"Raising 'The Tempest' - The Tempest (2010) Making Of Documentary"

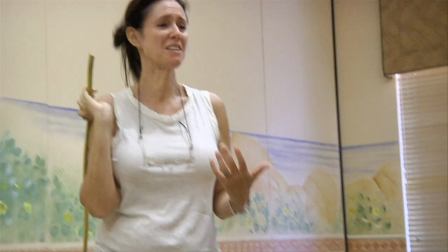I think we have a new concept for Ariel. I was getting into it. Yeah.
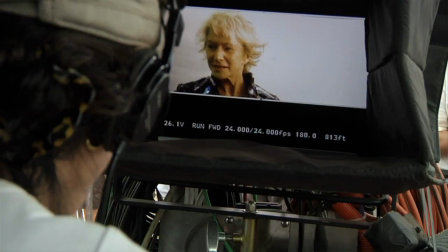Then I dispensed with the tennis ball and said, Helen, wherever you look, I'm not going to worry.
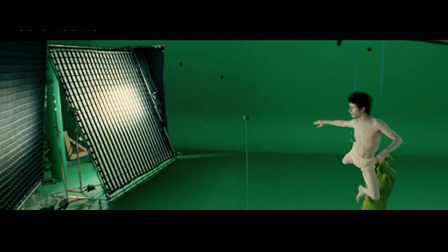You focus, you look up there, Later, with green screen, I'll make Ariel be there. So we allowed tremendous freedom with her ability to look like this or look around, and I would know later.
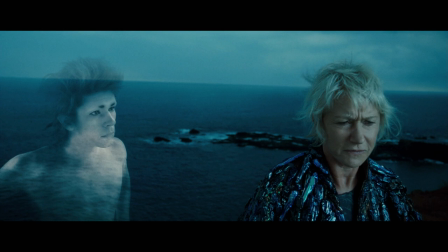We would have to do, we would have to make Ariel move. So there was a lot of complications.
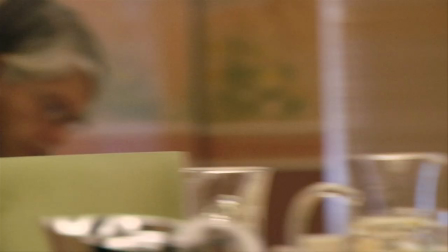Uh-oh, how's Ariel going to leave? He doesn't have to leave. Why does he have to leave? He's gonna be here in a minute. Major cost in visual effects of his talents.
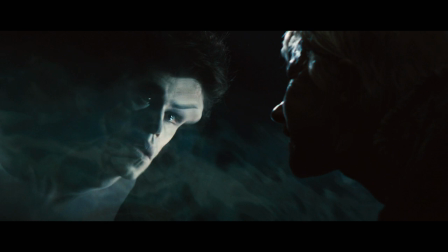We must get rid of him. Grave spirit!
And one of my favorite scenes is the two of them in a two-shot.
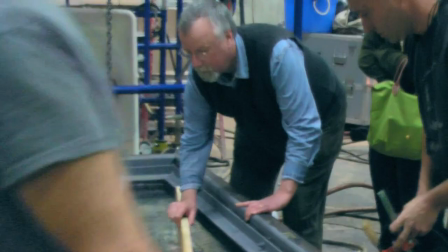He looks like he's underwater.
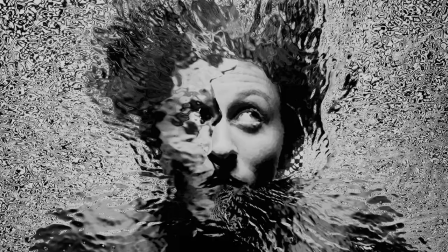This technique was developed by a wonderful photographer, Brian Oglesby, whose photographs I had seen in a magazine on the airplane.
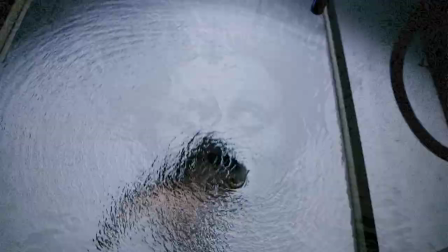I called him up and I asked him if he would collaborate with us.
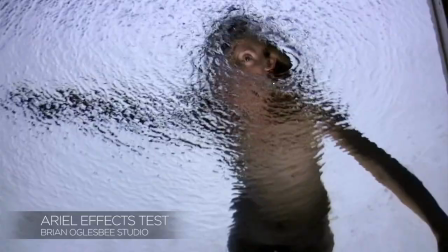We had a giant piece of glass that had about 2 or 3 inches of water.
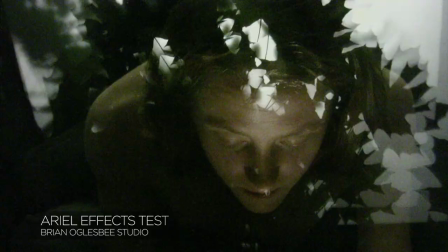The glass had a frame and it was floating. That's beautiful.
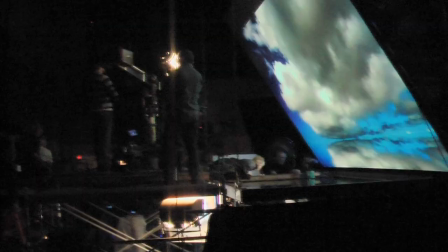Look, disappeared when she just disappeared into darkness. Yeah. And we had a rear projection screen at an angle over the glass,
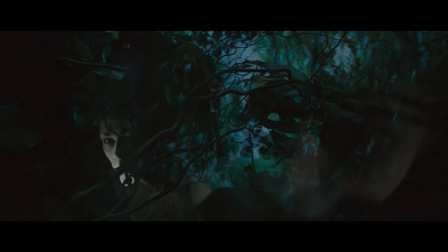projecting skies or trees or nature that would make a reflection on the water.
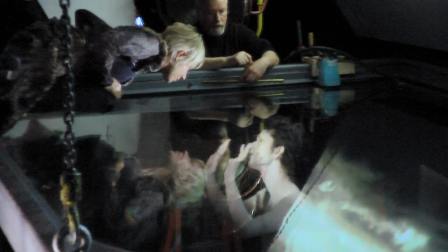And we put the real actor underneath and light him.
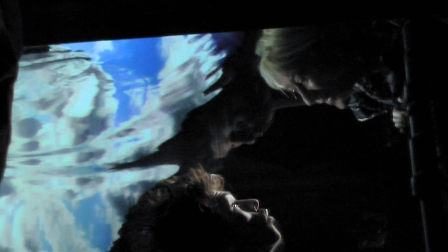And Helen was not very comfortable, but she was on a diving board with her face over the water, and we could be in a two-shot over her shoulder.
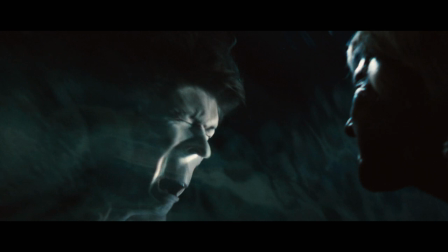And what that allowed was that the refractions of the water would break up Ben's face.
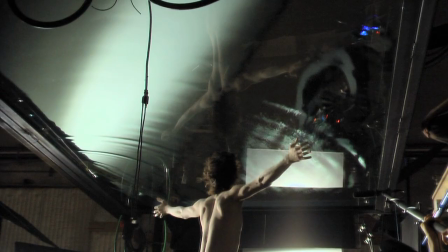And he looked like he was not real, that he was made of elements.
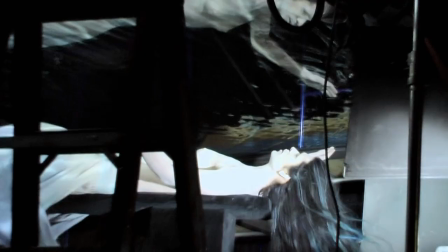So what Shakespeare suggested, I just did. He was the director. He said, this is what Ariel can do. And frankly, Shakespeare wrote a visual effects piece.
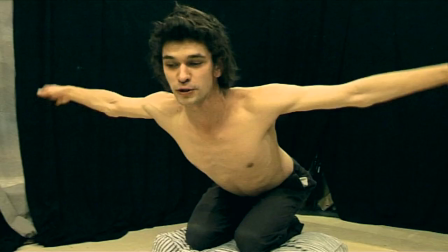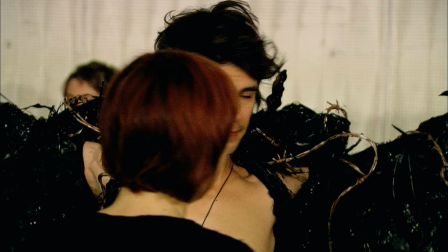A lot of this we did with makeup and props.
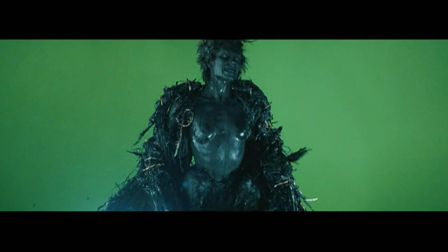The harpy, he's completely black, black teeth, and giant black wings, and he looks like he's made of oil.
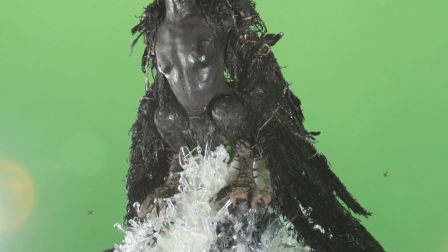And then we made these legs for the harpy, and the lower part of his body is buried in a mountain of shards of glass.
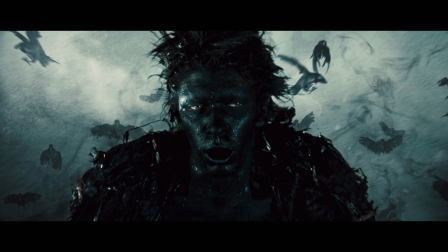And then we were able, with green screen behind, to make more and more of him. And have lots of harpies.
You are three men of sin.
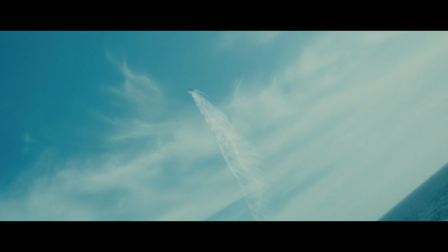The visual effects are very, very unusual. They're not slick, but they are magical in that sense.
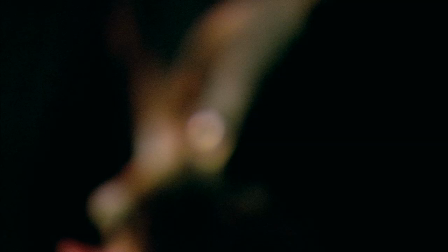I mean, dogs made of lava, and how we did it, you know, we had to really find that way. Action.
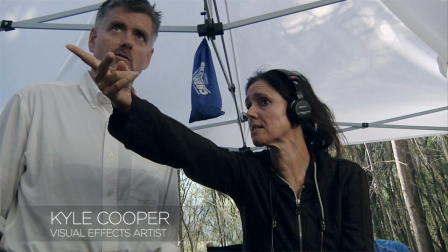Sally, come.
When they're in that place. Kyle has worked with me on Titus.
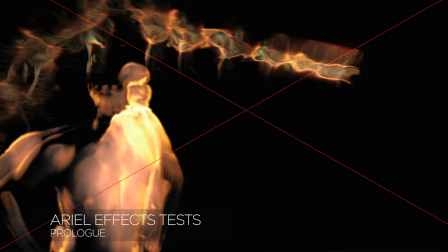He did brilliant work on Across the Universe. And I always wanted a painterly, abstract quality.
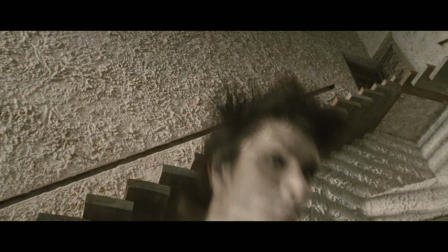It's a combination of high expressionistic style, like the early movies of Méliès and Murnau and Lumière, and what filmgoers expect now, which makes them feel like, my God, this is really happening.
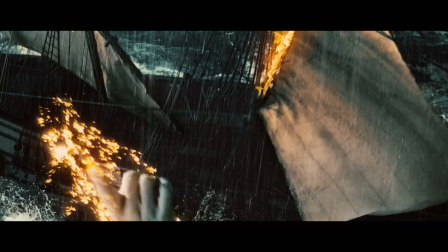I boarded the king's ship. Now in the beak, now in the waist, the deck, in every cabin, I flamed amazement.
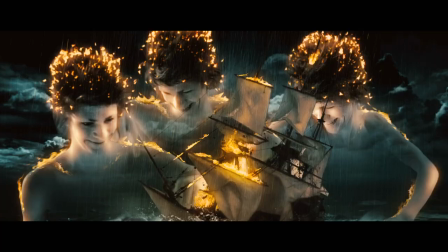On a 17th century ship, you hear electric guitars. Heavy metal bass approaches.
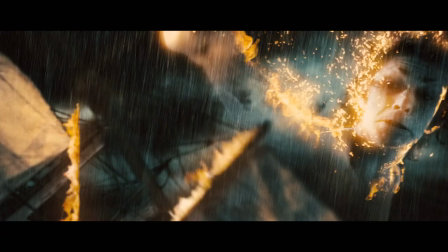It takes you out of the quote-unquote usual Shakespearean context of hearing something orchestral.
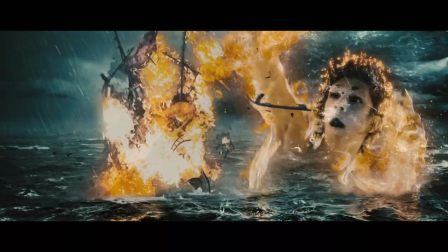It's always throwing a wrench into something, messing with our response to specificity of time.
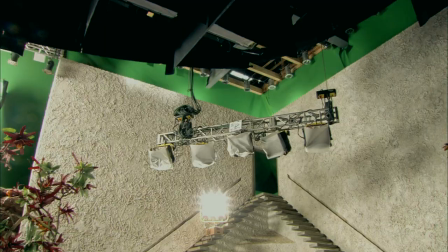The other thing that would tell you a bit about period would be what Mark Friedberg did with the only interiors.
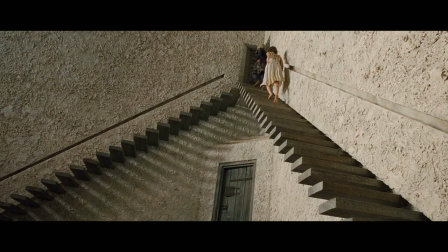We decided that Prospero's world would be invented as if it sat on that island,
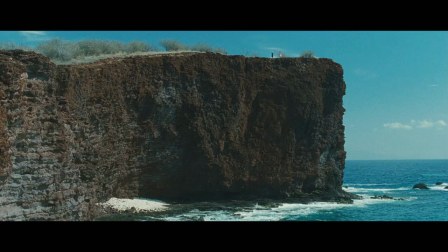but outside of the realm of reality that most of the rest of the story takes place in.
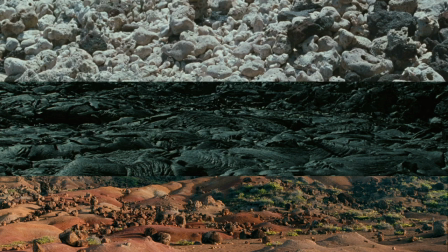So we had the black lava, we had this red volcanic landscape and this red dirt and white coral.